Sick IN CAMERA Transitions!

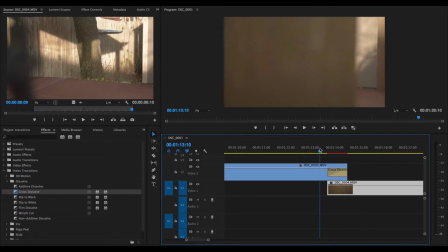(4:56)
Seems like it just needs to get over there a bit, and boom.
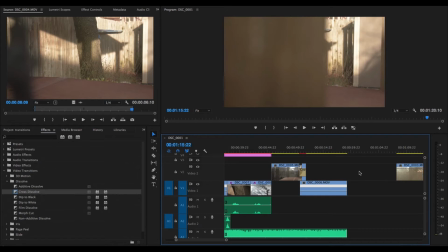(5:03)
However, this isn't foolproof.
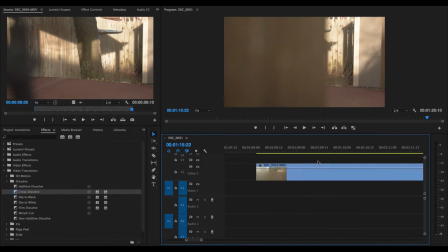(5:05)
Make sure, see, this texture right here worked because not only was it out of focus, so it kind of blended the two together better,
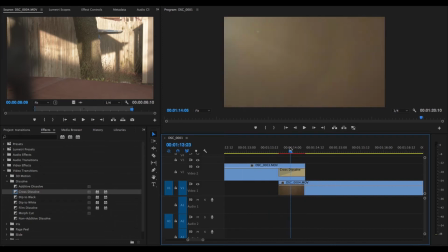(5:13)
but also the material is so similar, as you can see. I mean, it just blends naturally, and the light also hides it just a little bit.
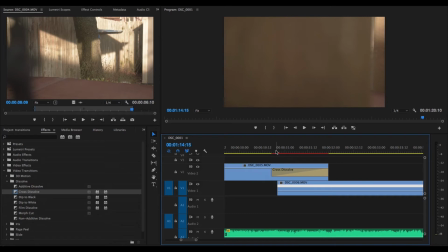(5:21)
So it's so seamless. But over here, this is another one I recorded. This one didn't work at all because it goes from this.
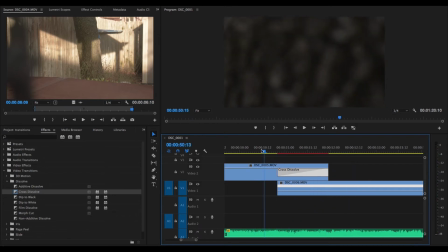(5:33)
Yeah, pretty terrible. As you can see, it translates. But since I wasn't moving at the same speed, I did try to speed it up, but it still didn't work because the texture wasn't the same at all.
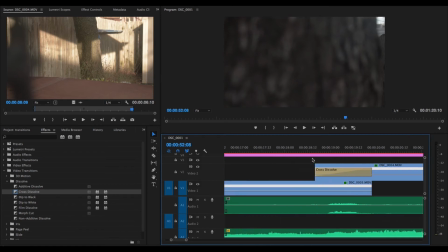(5:44)
Now, the trees at the beginning of the video, like you saw here, it's about here, I think.
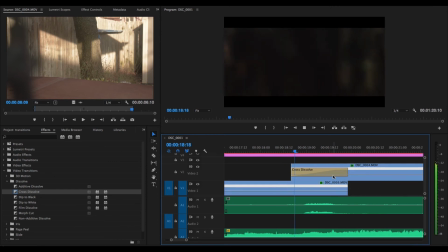(5:50)
Yep, pretty much. Is the lighting was very dark right here, as you could see. So, and the trees were almost the exact same texture. So, you know, just makes sense.
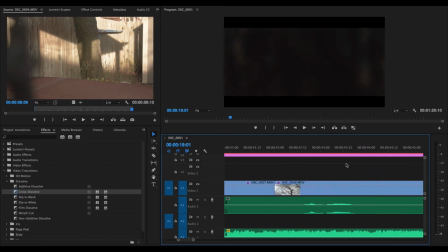(6:05)
But if done right, that can be an excellent transition.